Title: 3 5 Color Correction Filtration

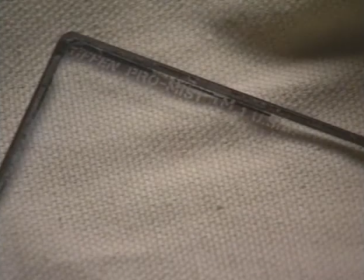254s
There are a wide variety of diffusion filters available, but there are a few that Bill Halchevnikov uses most often for all types of production footage.
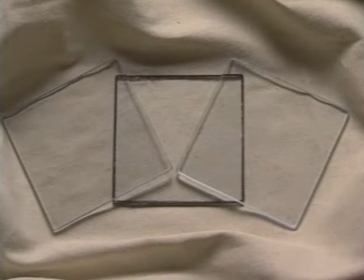263s
For people shots, the Tiffin ProMist, Black ProMist, and the Soft FX filters are a popular choice.
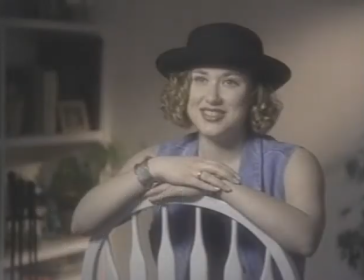271s
Using the ProMist filter diffuses, or reduces the sharpness of, the image slightly, while also reducing the contrast in the image. This filter is available and varying levels of diffusion, and Halchevnikov also likes the look of this filter for food shots.
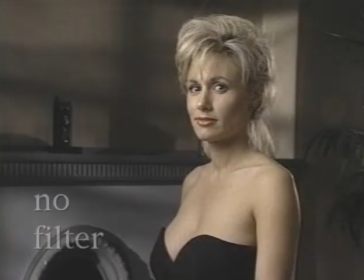287s
The black ProMist provides a similar diffusion effect as the ProMist, but the reduction in contrast is less obvious. A one-half black ProMist is a popular filter that can be used to take the electronic sharpness out of any video production images.
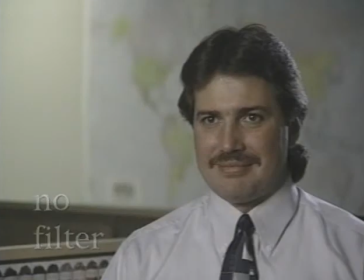302s
This filter is especially popular for interviews and other people's shots.
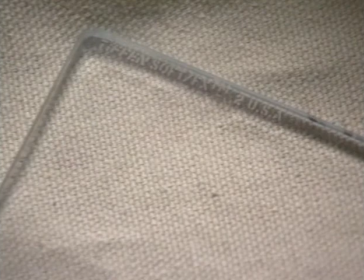307s
The soft FX filter is another type of diffusion filter that diffuses the image,
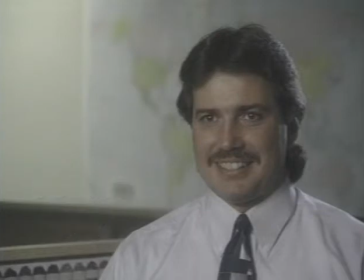312s
but this filter has the ability to diminish fine details such as blemishes or wrinkles without losing sharpness in the image. This filter is also popular for interviews and other types of people shots.
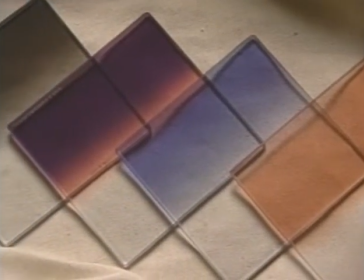326s
Another type of filter that is popular in both film and video production is the graduated filter.
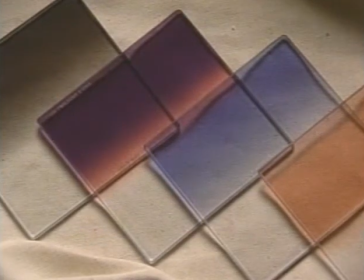332s
Graduated filters, or grads, are available in a wide variety of colors and densities.
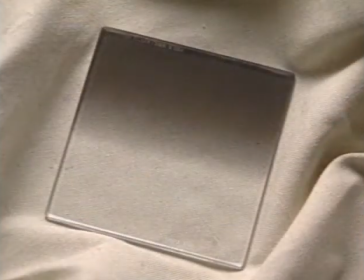339s
One very useful grad filter is the neutral density, or ND grad.
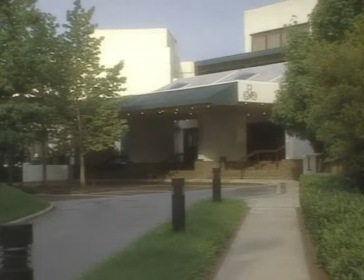344s
In this shot of a hotel exterior, the top of the building and the sky are very bright relative to the exposure of the rest of the image.
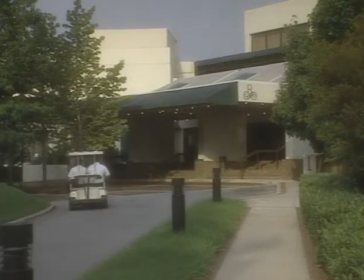352s
Through the use of a two-stop ND grad placed at the top of the image, only the sky and the building top are reduced in exposure by two f-stops, which evens out the exposure for the entire image.
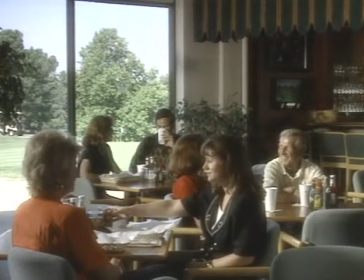366s
This golf course clubhouse shot is another example of the use of ND grads.
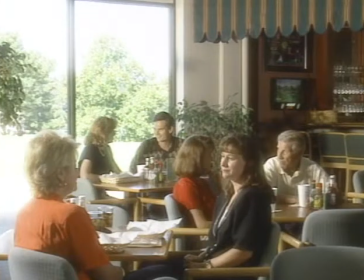371s
With the interior of the clubhouse lit by two 1200 watt HMI pars and the camera iris set for a proper exposure of the interior, the window in the shot was approximately four stops overexposed.
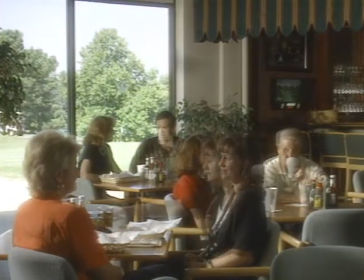384s
With With the use of two two-stop N.D. grads for a total of four stops of light reduction,
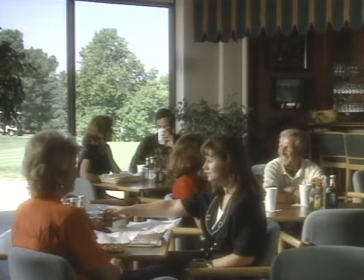390s
the graduated filters were positioned in the MAC box to affect only the window area. With the use of two simple N.D. grad filters and a carefully composed image, this difficult shot was made possible without the use of neutral density gels on the large window.
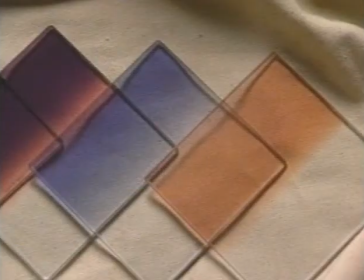407s
Color graduated filters provide yet another way to shape your imagery.
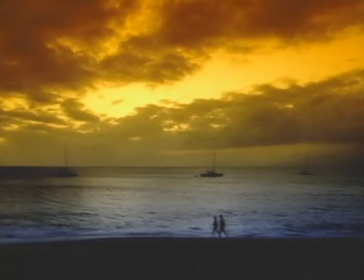411s
Probably the most common use of a color grad is the creation of a beautiful sunset from a colorless sky.
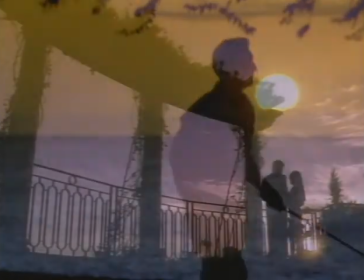419s
Tiffin offers a variety of pink, blue, lavender, orange and other color grads to help you get the most from your exterior locations.
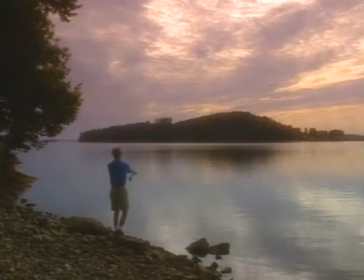427s
This afternoon fishing shot was enhanced by the use of a color graduated filter called a number two twilight grad. Once again, we can see how the simple addition of a filter can change the look and feel of an image.
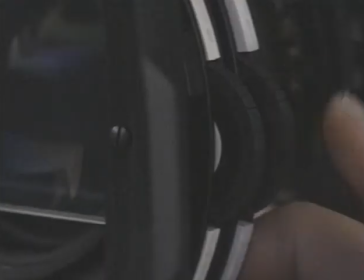442s
As with the use of lighting instruments and gels and diffusion,
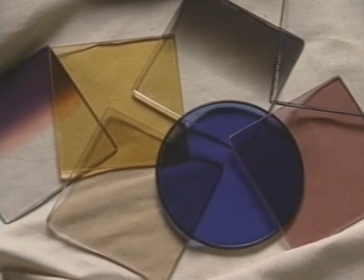447s
the matte box and filters can be looked at as just one more tool for the process of image making.